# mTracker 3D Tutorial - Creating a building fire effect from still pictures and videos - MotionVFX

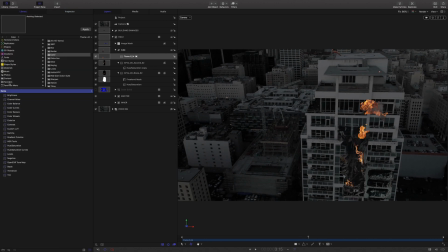For the third one, I would like to add it on the building facade, so I need to add a new 3D group and I will call it Fire Over.
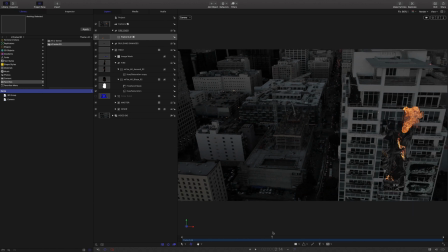I will also need to trim the content in order to get a large fire at the beginning. I will remove some parts by using a mask and adjust the position.
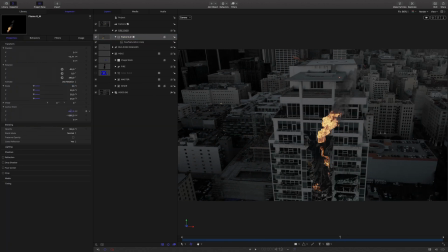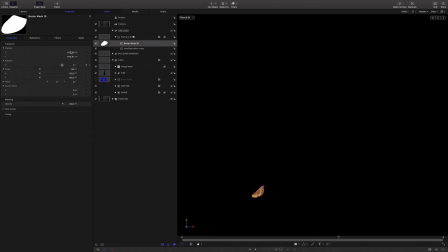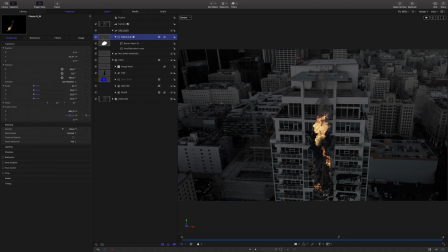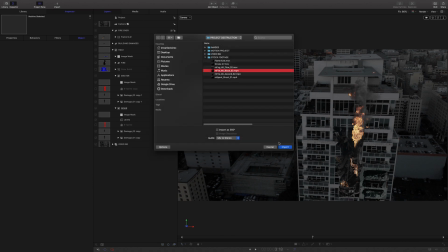Next, inside the gap, I would like to add some fire atmosphere. To do so, I will use the mFire Blaze footage and add it inside the inner group.
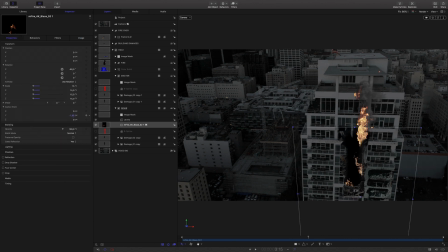I will adjust the position.
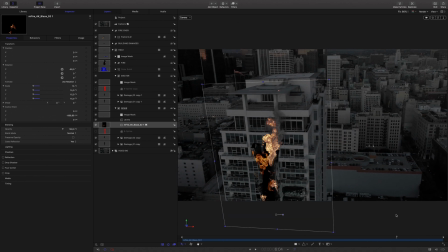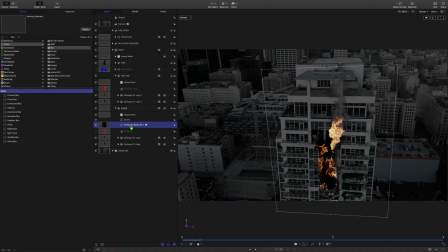And I will blur it with a Gaussian blur filter.
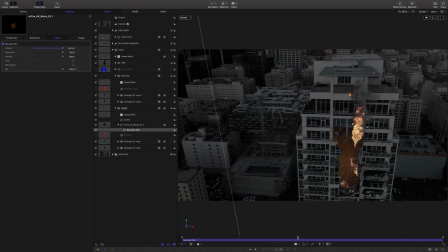Because it is a video file, it will add some animation and create some live atmosphere.
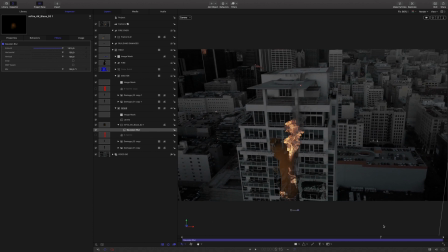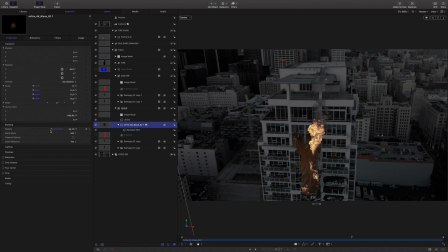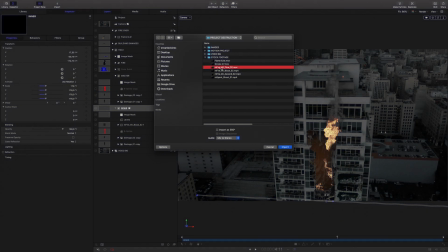Over it, I will add some fog footage to add more texture.
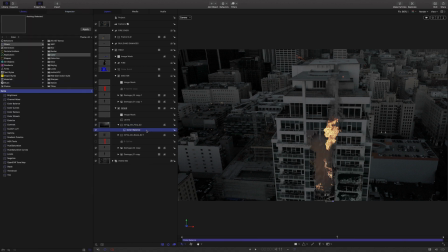I will change the color to red to match with the fire.
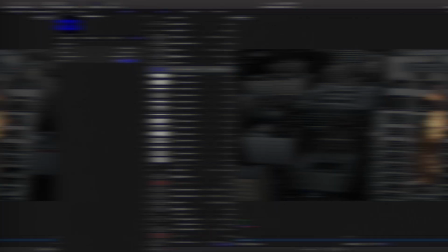And I will adjust the mask around the gap.
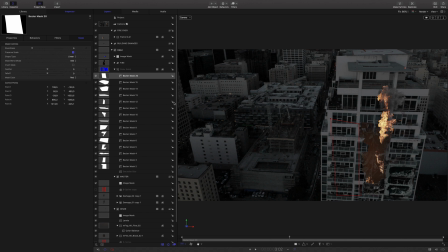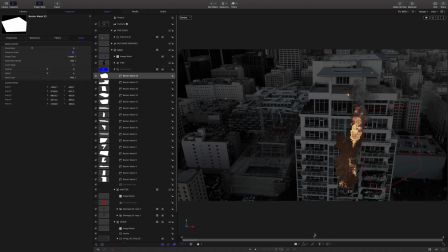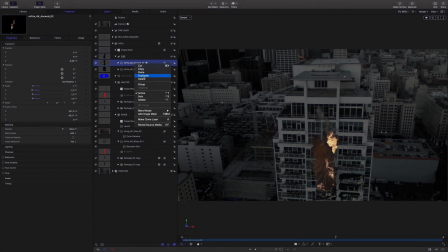To create a light glow effect around the fire elements, I will simply duplicate them and blur the copy. I will use the Add Blending mode and adjust the opacity.
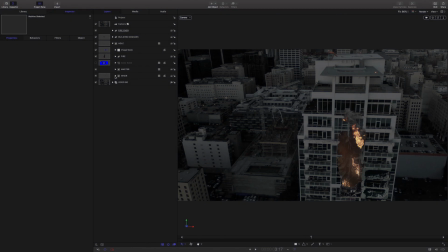To give some life inside the gap, I will add a spark footage to the inner group.
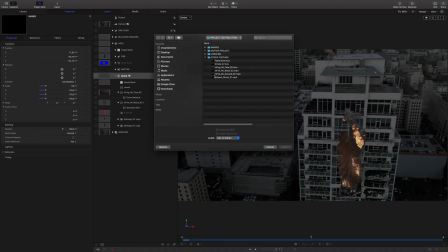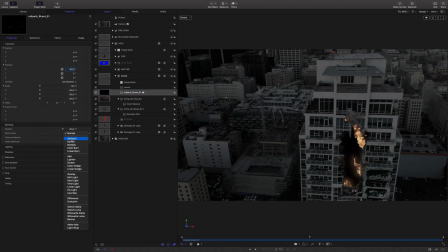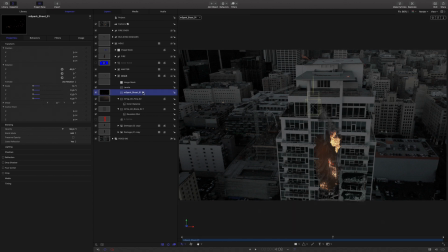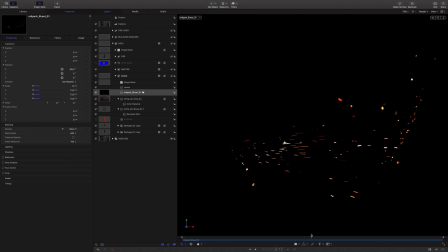I will draw a mask on the right to remove the bouncing part.
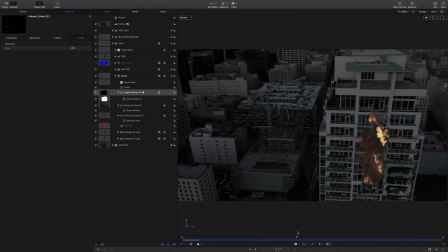Then I will adjust the size, the rotation, and the position.
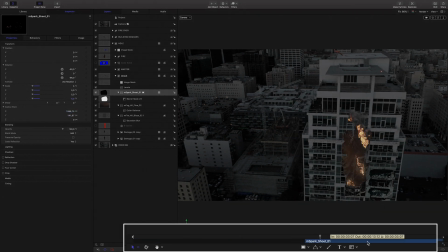I don't want to see it at the beginning, so I will use the mini timeline and trim the endpoint in the middle of the project.
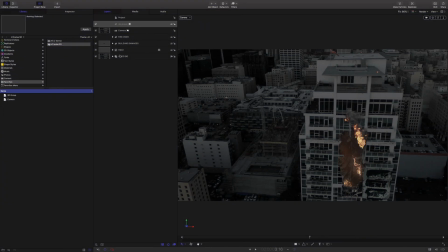Next, let's add some smoke. Again, I will use a new 3D group and call it smoke. I will add a clip. I will adjust the size and the rotation.
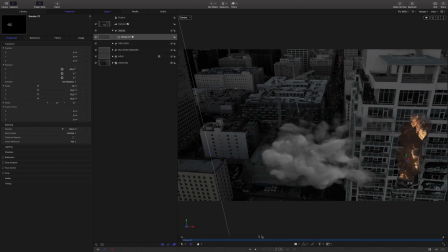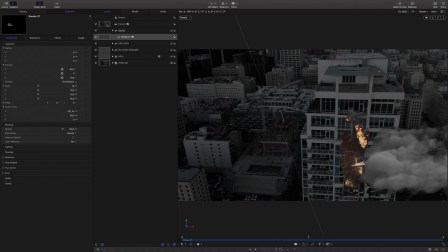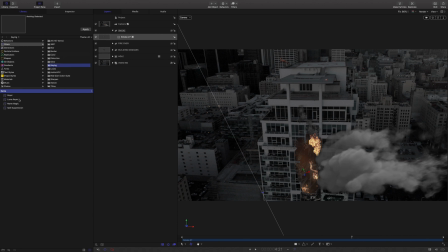To get a nice integration and more controls, I will use the keyer filter to composite the smoke elements.